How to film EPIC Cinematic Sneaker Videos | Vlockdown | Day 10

Welcome back to day... whatever day that is, that's what day it is. We've lost track. So what's going to happen today is a little bit different from the usual vlog and it's going to be a bit of a photography slash video tutorial. There's going to be a lot of photography aspects that apply to this. We're going to make a super cool video for you at the end and we're going to show you how we do it of cleaning a pair of super dirty Jordans. Now the reason we're doing this is a competition running with Shearsha where you can clean a pair of shoes and you can win some crepe protect and we thought well Why not?
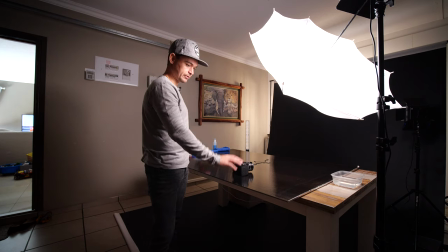[0:34]
So first thing I'm going to get to is Michelle's going to be standing on that side of the table. We have a table over here with like this Corrugated plastic that's clear.
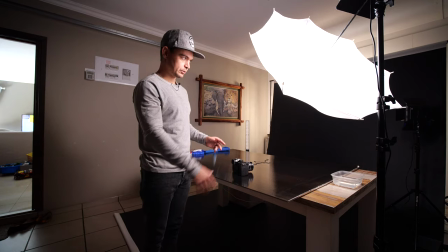[0:43]
That's going to look like black floor glossy floor We've got a key light over here that's shining on Michelle.
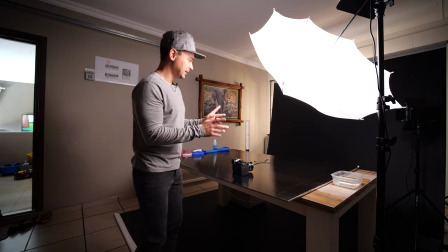[0:48]
The trick with studio is filming with multiple lights
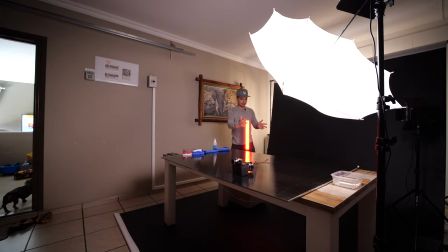[0:52]
So over here you have a red LED light that's going to be your mid kicker light that's going to give me this kind of look over here.
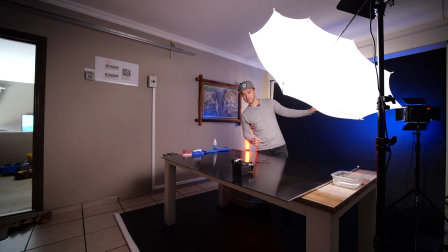[1:01]
Third light is that blue light over there. Now that blue light is giving you depth to your background.
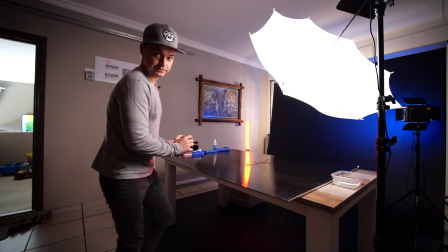[1:10]
So you can actually, when you're filming from this angle, you kind of get that look.
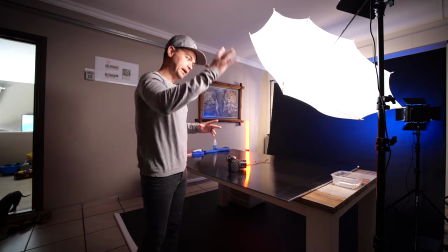[1:17]
so this is kind of a standard photography setup where you would have a key light a kicker light at the back and then a
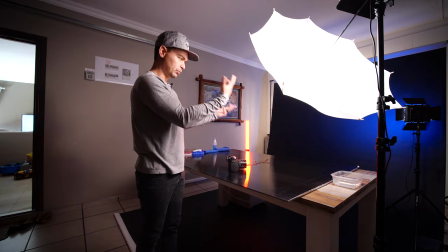[1:24]
light to create some form of depth if your background is too dark or black or there's not enough depth in it this isn't going to be a lot of
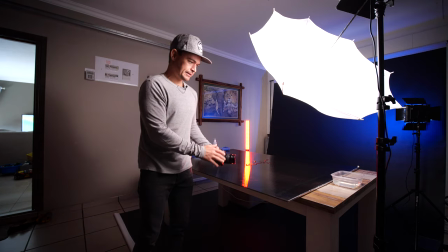[1:31]
weird camera tricks Daniel Schiffer kind of video but there will be some aspects of whip transitions you know maybe kind of
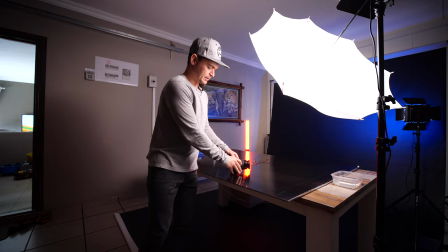[1:41]
going under the table to doing something else but it's not an exact Daniel Schiffer look
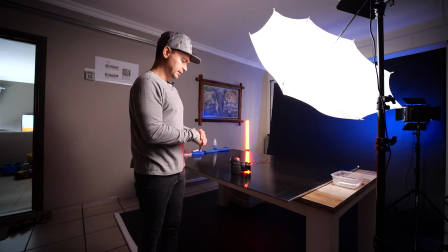[1:46]
I've tried to film like Daniel Schiffer stuff I truly can't get it exactly the same because I think I've been you know filming for too long and doing photography for too long so my own style is always embedded in me but I absolutely love his style and if I could mimic it to play around I definitely would so this is kind of my own adaption of how I film sneakers that I've been filming for how long I've been filming sneakers now for like over two years I think we're going to clean these shoes and i'm going to take you through it the process and then you're going to see a sick video at the end so michelle's got the shoes holding up
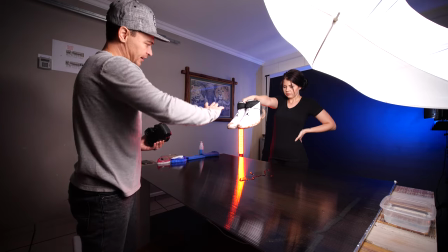[2:19]
and the start's going to go maybe turn them sideways so i can see more dirt yeah so we're going to get her to drop it
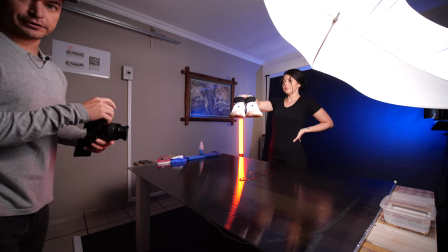[2:25]
and i'm going to say three two one drop and as she drops it i'm going to try and follow the shoe and create the first transition which is
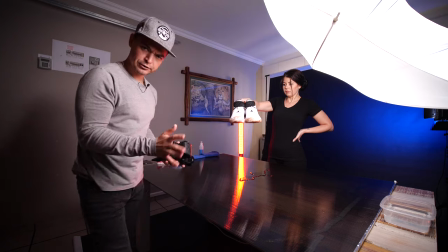[2:31]
going to be probably the biggest transition in camera whip i don't normally filming 120 fps but i might so i'm put some water over here so we can
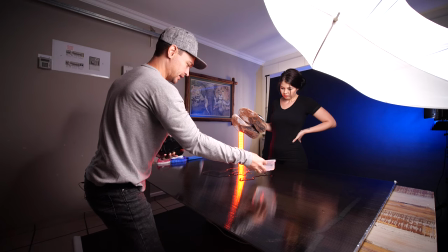[2:38]
make a splash and hopefully we get something we might not even get a splash out of this so i'm going to switch to 120 fps
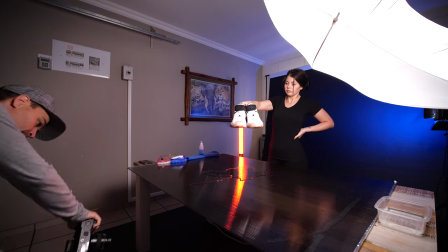[2:46]
when i say three two one go we're gonna drop the sneaker right through the floor
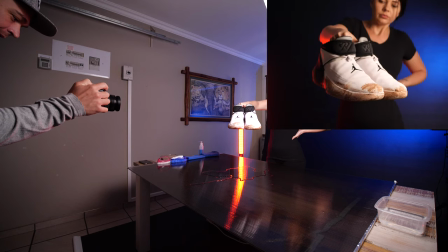[2:55]
okay yeah are you ready and three two one go
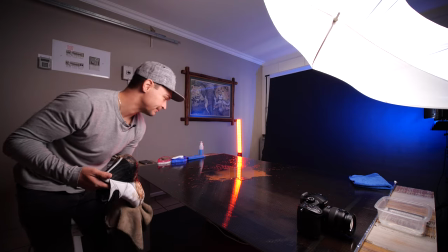[3:04]
what a mess so because the shoe is super dirty that initial splash and I hope the shot actually worked out okay made
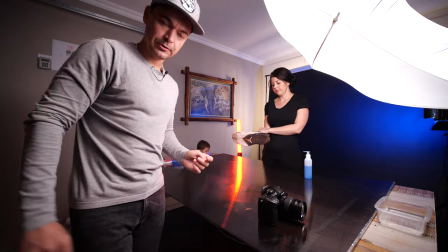[3:12]
table really dirty so now we got to clean the table to carry on all right so for the next shot that's going to come out of that table drop is going
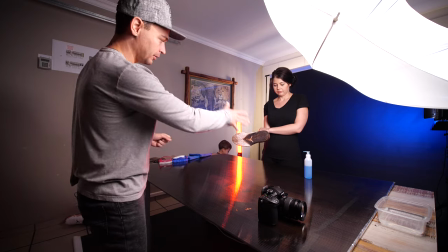[3:20]
to be going up and Michelle is going to pump some soap out onto the bottom of the sole of the shoe so
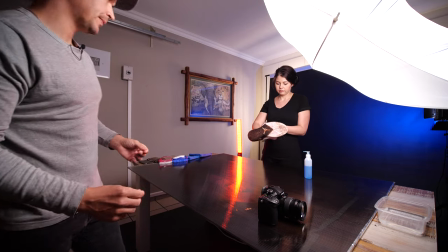[3:26]
maybe turn the shoe in your arm the other way a bit more there we go and then she's going to kind of hold it up hopefully we can get the sole
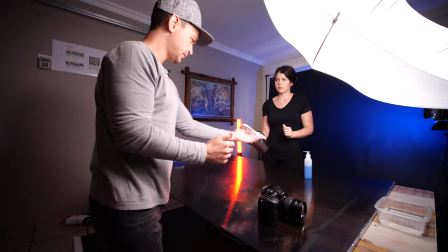[3:33]
in the shot and get the Jordan logo and then we're going to get that pump on there turn it towards there like that yeah and then you're going to okay
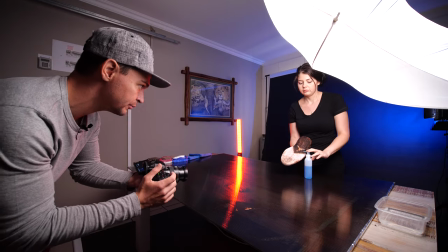[3:40]
so I'm back to 60fps because I generally film 60fps so get the shoe lower down so the soap definitely goes onto it and
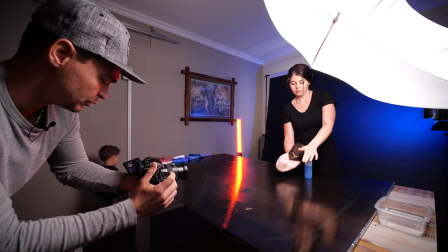[3:46]
a bit more my way of the shoe there we go now the shoe's more in the light okay and
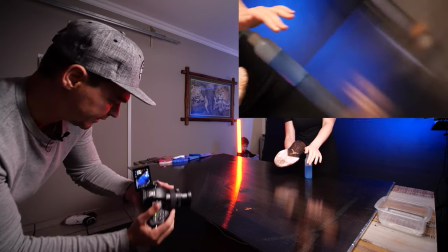[3:52]
when I say go you ready and three two one
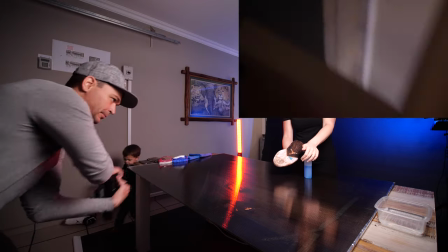[3:56]
go perfect the first the first one didn't actually
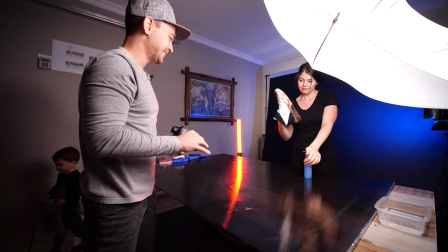[4:01]
work but it's okay we can't do it again because there's soap on the shoe this
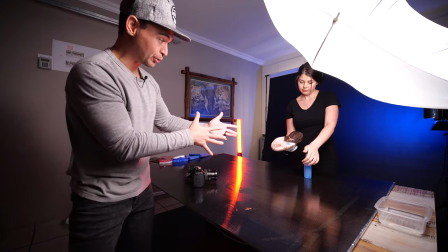[4:06]
is the thing these things don't always work out and when you're actually dealing with real products you can't do a second take otherwise we'd have to clean
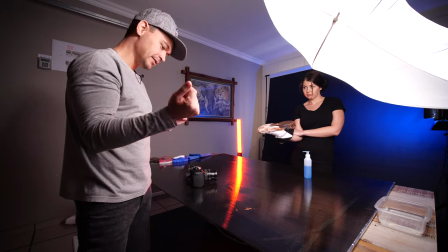[4:14]
all the soap off the shoe otherwise the initial squirt doesn't look genuine so we can get into the next sequence of the shot Right,
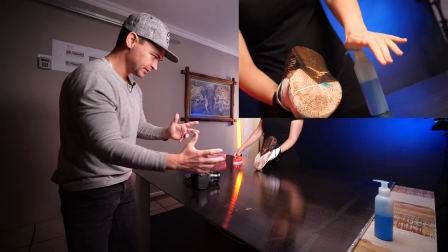[4:21]
so the last camera movement went to the left after she pumped the soap.
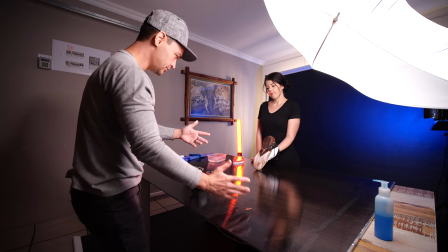[4:27]
So we're going to continue that camera movement.
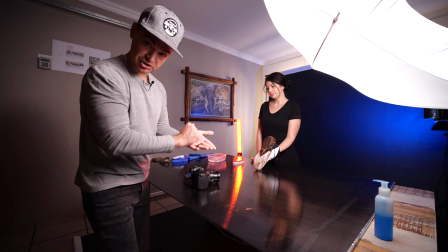[4:29]
She's going to pick up the brush, dip it in some water and soap and she's going to come back and she's going to start scrubbing the shoe and then we're just going to static shots.
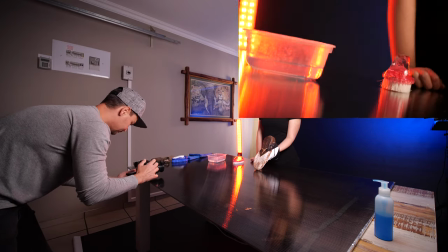[4:38]
So I'm going to get the focus on the brush. Zach's cleaning the shoe behind us over here.
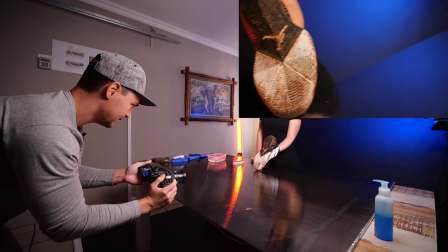[4:44]
Okay, are you ready? And three, two, one go.
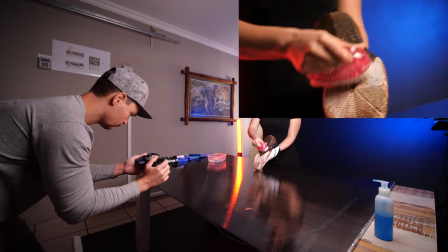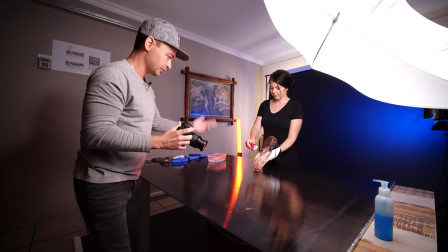[4:54]
okay stop so I don't want you to clean too far now so most these times when you guys watch these videos is you're probably
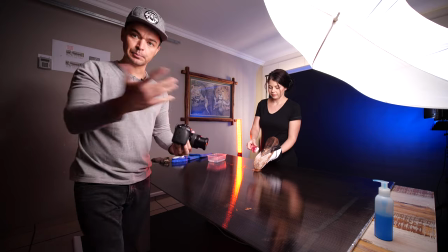[5:01]
looking at it and you're thinking oh well you know they're actually cleaning and this is the process that they followed it doesn't actually work that way majority of it
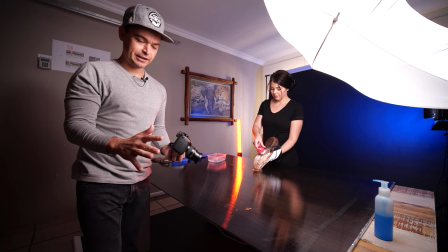[5:07]
is start stop start stop very different to like a wedding video that you see this is why you can't take too much control at a wedding
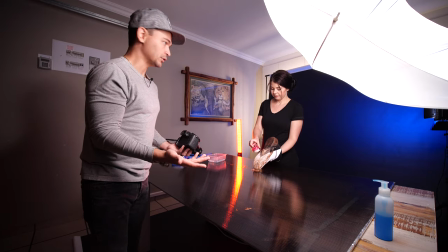[5:14]
otherwise a wedding would take about 20 hours to film to get the exact shot so now I'm going to move right over here and I'm just going
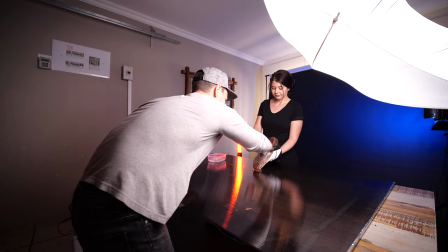[5:21]
to do static shots of her scrubbing so let's get some more soap so we can get it to foam right hold on
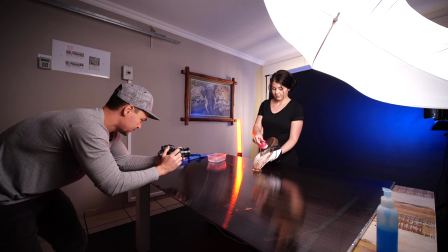[5:28]
one second for me oh I don't have any blue light this is a much better angle I just want to show you guys something from my angle so there's one angle
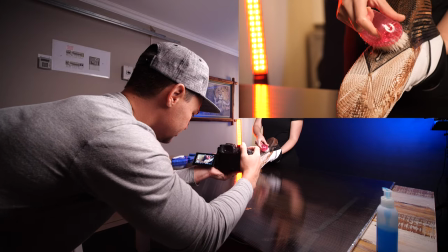[5:35]
with the blue that's just the red and that backdrop so I need that blue with that red highlight
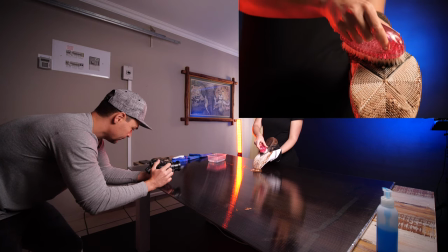[5:40]
and I'm gonna do a very slow camera movement and go we've
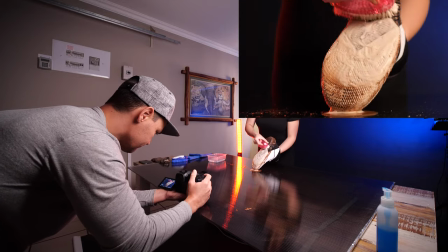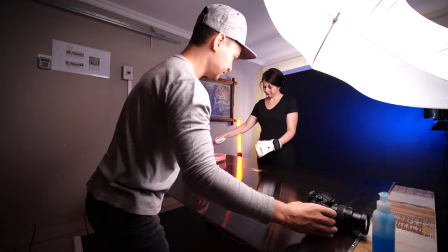[5:53]
done enough camera transitions you don't have to go mad with camera transitions we're gonna get her to turn the shoe my way so i can
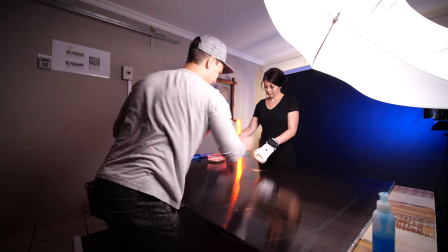[5:59]
see the jordan logo and the white of the shoe twist it a bit like that there we go you can put the toe down so it's more easier
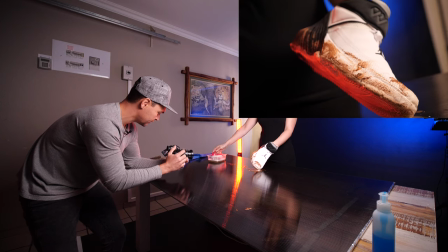[6:04]
for you and static now i've got a nice so from my angle over here you can see i've got a nice red light underneath and michelle's going to come from this
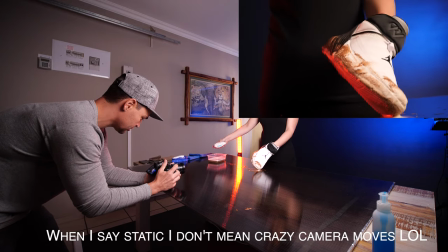[6:12]
side again and brush so i'm going to get a nice static camera shot orbiting around again following the last motion and go
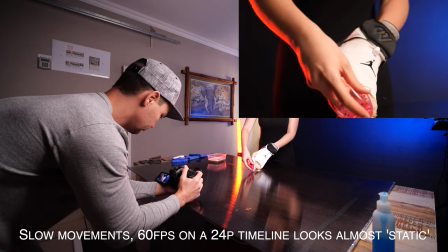[6:20]
keeping that jordan logo in the
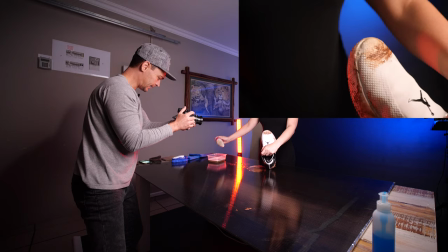[6:26]
shot and then stop now she's going to clean the toe box and go for it okay
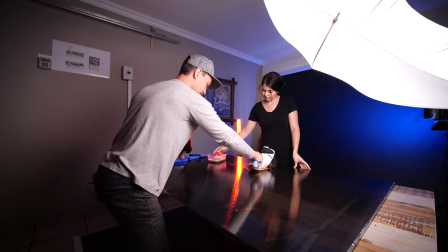[6:35]
now I'm going to get a close-up of the suds and we're going to make it foam a lot on the toe box go for it okay